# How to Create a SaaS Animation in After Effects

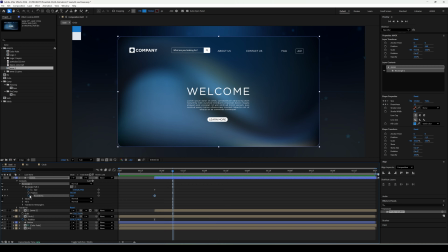[8:18]
I'll start with a size identical to our loading bar button, and about 10 to 15 frames later, I'll change it to the full size of the website.
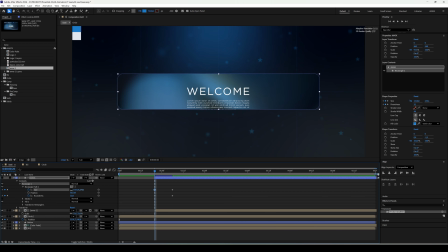[8:30]
Now we can adjust the size. Scale the mask down until both bars overlap perfectly. Just one last tweak to the corner roundness and our motion animation is all set.
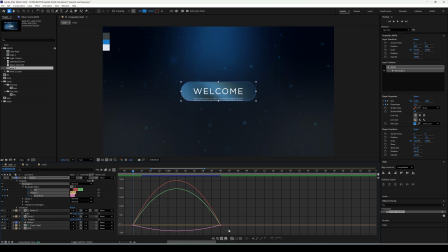[8:48]
In the graph editor, I set a very fast start for that pop-out effect.
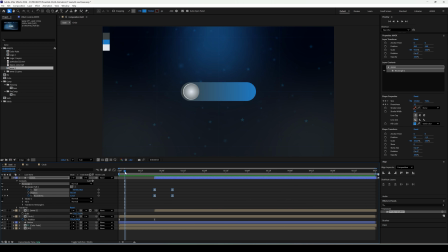[9:05]
To keep everything in sync, I'll animate the scale of the background at the same time, increasing it from 100% to 125%.
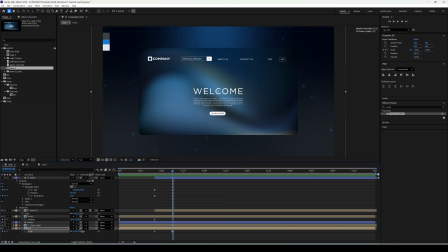[9:18]
This subtle zoom in makes it feel like the camera is moving closer as the website window opens. Of course, in this case, we also add easy ease to the animation and adjust it in the graph editor so that the movement starts off very fast.
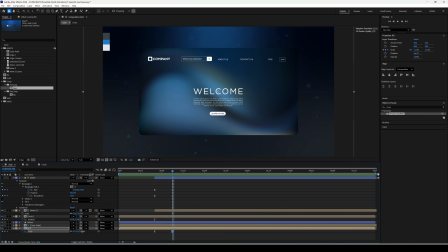Now, let's jump into the website composition to add some micro animations.
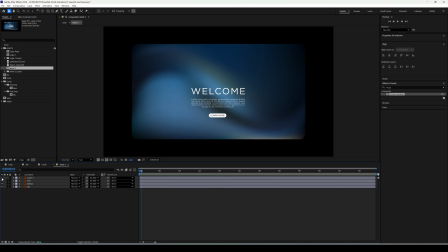[9:47]
Top bar. I'll animate the scale. We don't need to start from zero. Since the anchor point is in the center of the comp, the bar will grow beautifully from that point. Of course, in this case, we also add easy ease to the animation and adjust it in the graph editor so that the movement starts off very fast.
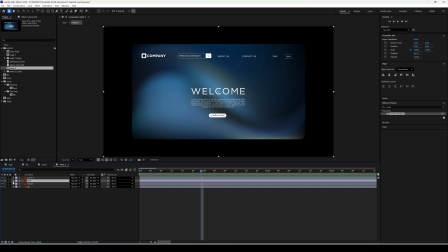[10:20]
Text. No need to overcomplicate things here. A simple opacity animation from 0% to 100% is perfect. The button. If your button is a vector layer, use the create shapes from vector function.
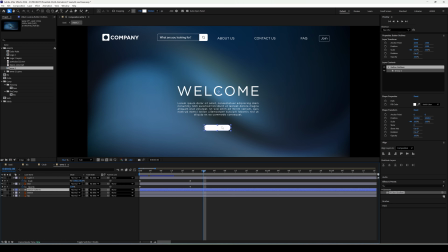[10:42]
I'm going to animate the path.
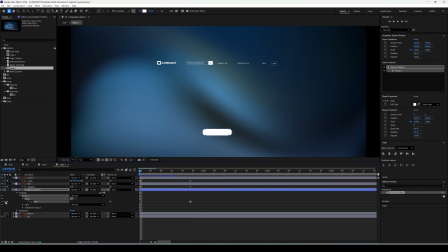[10:48]
On the first keyframe, I'll pull the points in to form a circle, and on the second, I'll bring them back to a rectangle. This creates a cool morphing effect. Of course, in this case, we also add easy ease to the animation and adjust it in the graph editor so that the movement starts off very fast.
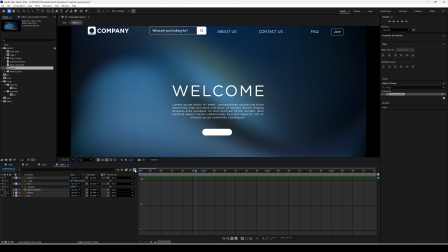[11:11]
Let's bring back the text. Let's create a mask so that the text is visible only when the entire button is on screen.
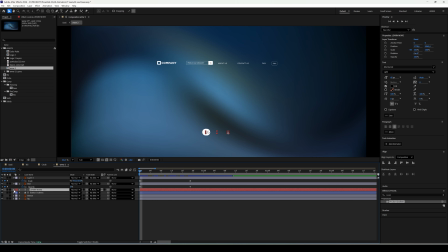[11:27]
I'll use a text animator, add the scale property, and set it to 0%. Then, I'll animate the range selector, start, from 0% to 100%.
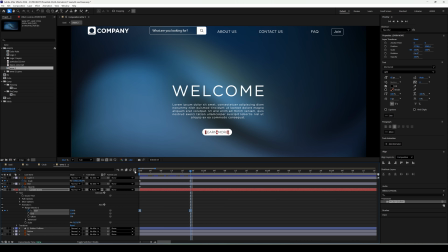[11:46]
This makes the letters pop out one by one, which looks much more professional than just fading in the whole word.
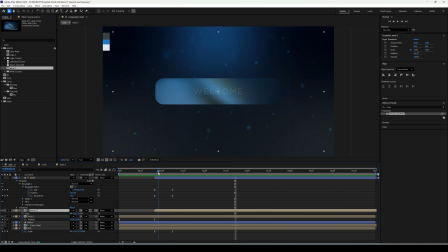[12:01]
The animation of the website elements is coming in too early and is hard to see.
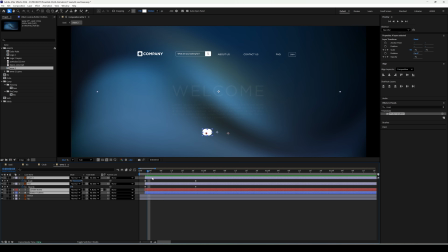[12:09]
Let's move all the layers forward by 4 to 6 frames so the animation starts a bit later.
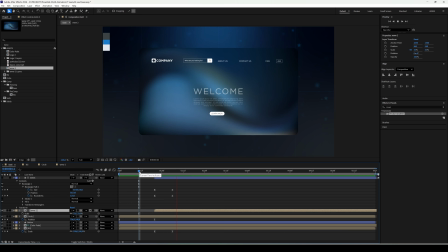[12:15]
This will make it much more visible. Once the website is fully visible, we want to introduce an epic planet or moon element that the page will eventually tag behind.